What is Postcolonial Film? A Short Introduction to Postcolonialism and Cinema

Ultimately, Fannin argues that the internalized racism and self-alienation of the colonial mentality is not something that can be defeated on the battlefield or in a ballot box. Even as Algerian revolutionaries defeated the French army, they would never be free of colonial or neocolonial influence until they began an internal psychological and cultural struggle to reject the colonial gaze and redefine their identities and history, now as equals with their own stories, their own myths, and their own heroes who defied or transcended Eurocentric stereotypes. This is part of what the Kenyan author Nguegiwatiango calls decolonizing the mind, and it is the starting point for discussing post-colonial film theory.
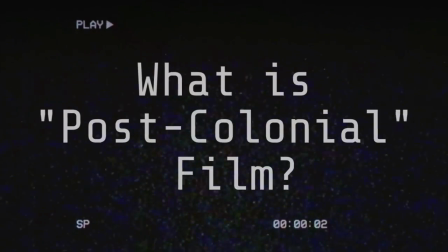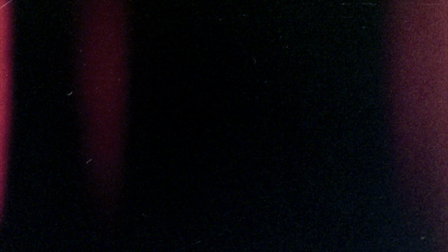301s
While in the broadest sense imaginable, films are considered post-colonial when aspects of their production, narrative,
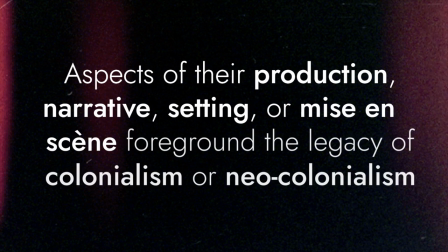308s
setting, or mise-en-scene foreground either the history and legacy of colonialism or the experiences of people living under economic neocolonialism today.
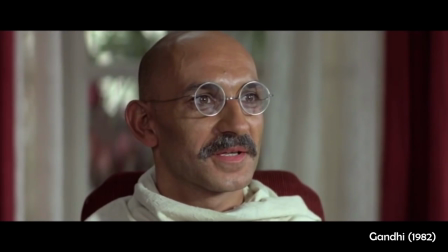318s
So post-colonial cinema is not limited to a single genre. It can include biopics, costume dramas, war films, and everything in between.
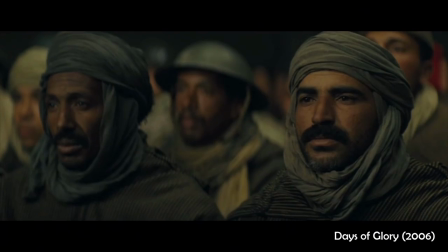326s
But what all of these films share is that they challenge Eurocentric perspectives on the legacy of colonialism and empire.
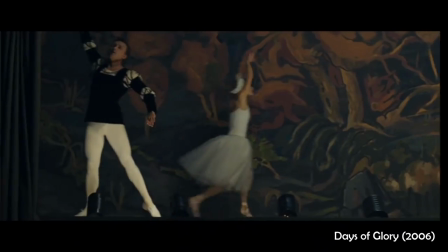333s
They reimagine and rewrite our old myths of imperial conquest. They critique nationalist mythologies like Manifest Destiny and
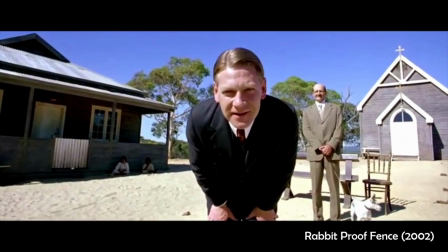342s
directly confront Western narratives of racial and religious supremacy.
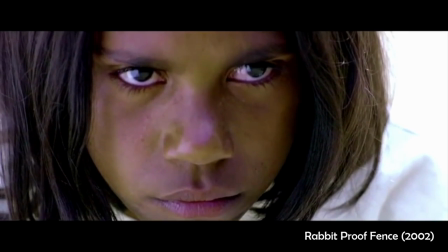347s
In short, postcolonial films look back at the colonial gaze. And by telling non-Western stories and challenging Eurocentric stereotypes,
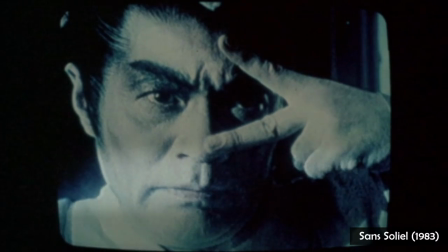355s
the goal of many post-colonial filmmakers is to decolonize the stories that we tell ourselves as consumers of visual media. Post-colonial films also share a number of themes that relate to narrative and production design, so the stories that these films tell and the way that they tell those stories using art and visual aesthetics. Now, I'm not going to cover all of these. We'd be here all day, but I want to mention three prominent examples. These are perspective, identity, and language, the perspective of the protagonist, the cultural and ethnic identity of the characters, and the languages spoken in the film.
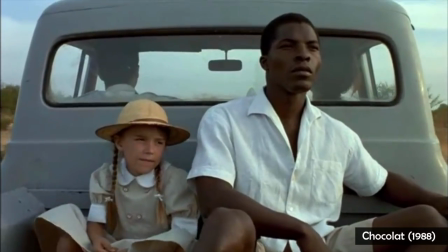393s
To begin with, post-colonial films very often focus on indigenous non-Western perspectives.
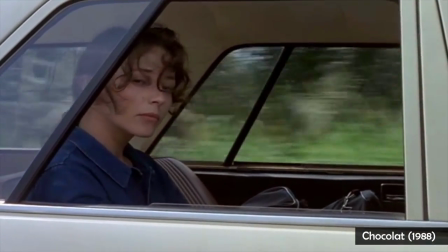399s
That can be done through an audience surrogate, a typically Western character, an empathic traveler who might be open to different cultures and worldviews,
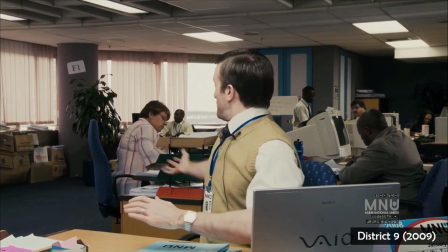407s
or very often an agent of a colonizing power who's forced to empathize with the other,
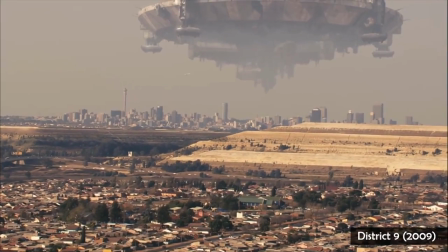413s
drawing the audience into an unfamiliar, and in the case of science fiction, sometimes literally alien world.
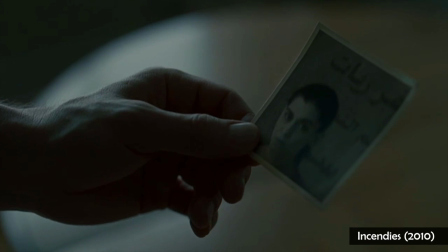420s
But that can also be done directly through the eyes of a colonized protagonist,
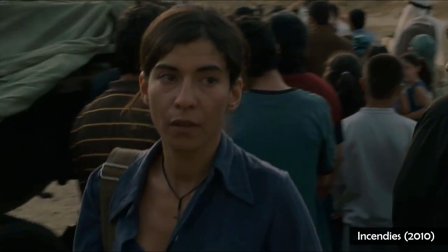425s
throwing the viewer into a radically different story world without an intermediary, challenging Western audiences to see through the other's eyes,
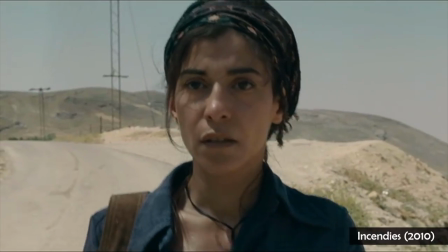434s
and at the same time, potentially empowering audiences from that culture through narrative and cultural representation.
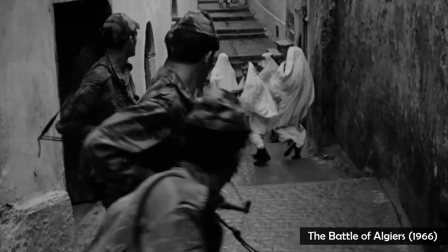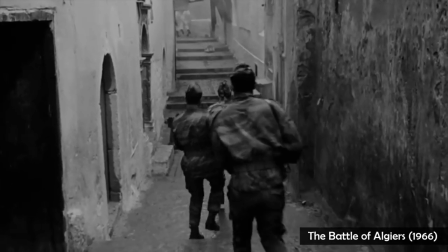447s
Indigenous perspectives are also represented in moments of direct anti-colonial action, whether that is a violent national liberation struggle,
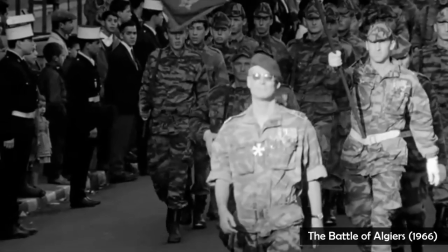456s
typically an asymmetrical revolution against a near-undefeatable colonial power,
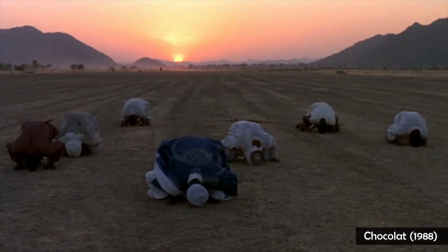461s
or the quiet revolution of self-discovery and political awakening,
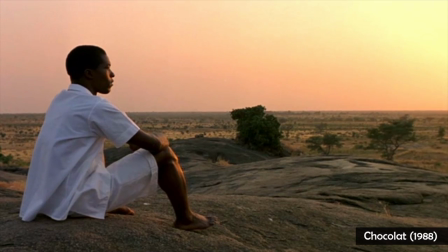465s
as a protagonist comes to terms with the colonial past and attempts to build an identity that exists outside of systems of colonial and neocolonial control. Thinking back to Frantz Fanon's colonial mentality, postcolonial films also very often comment on the legacy of colonial ideology and the way that it shapes the identity of people living under colonial rule.
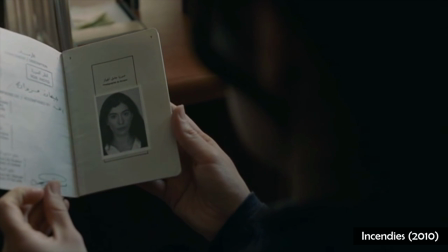489s
In postcolonial filmmaking, the identities of protagonists are typically hybrid.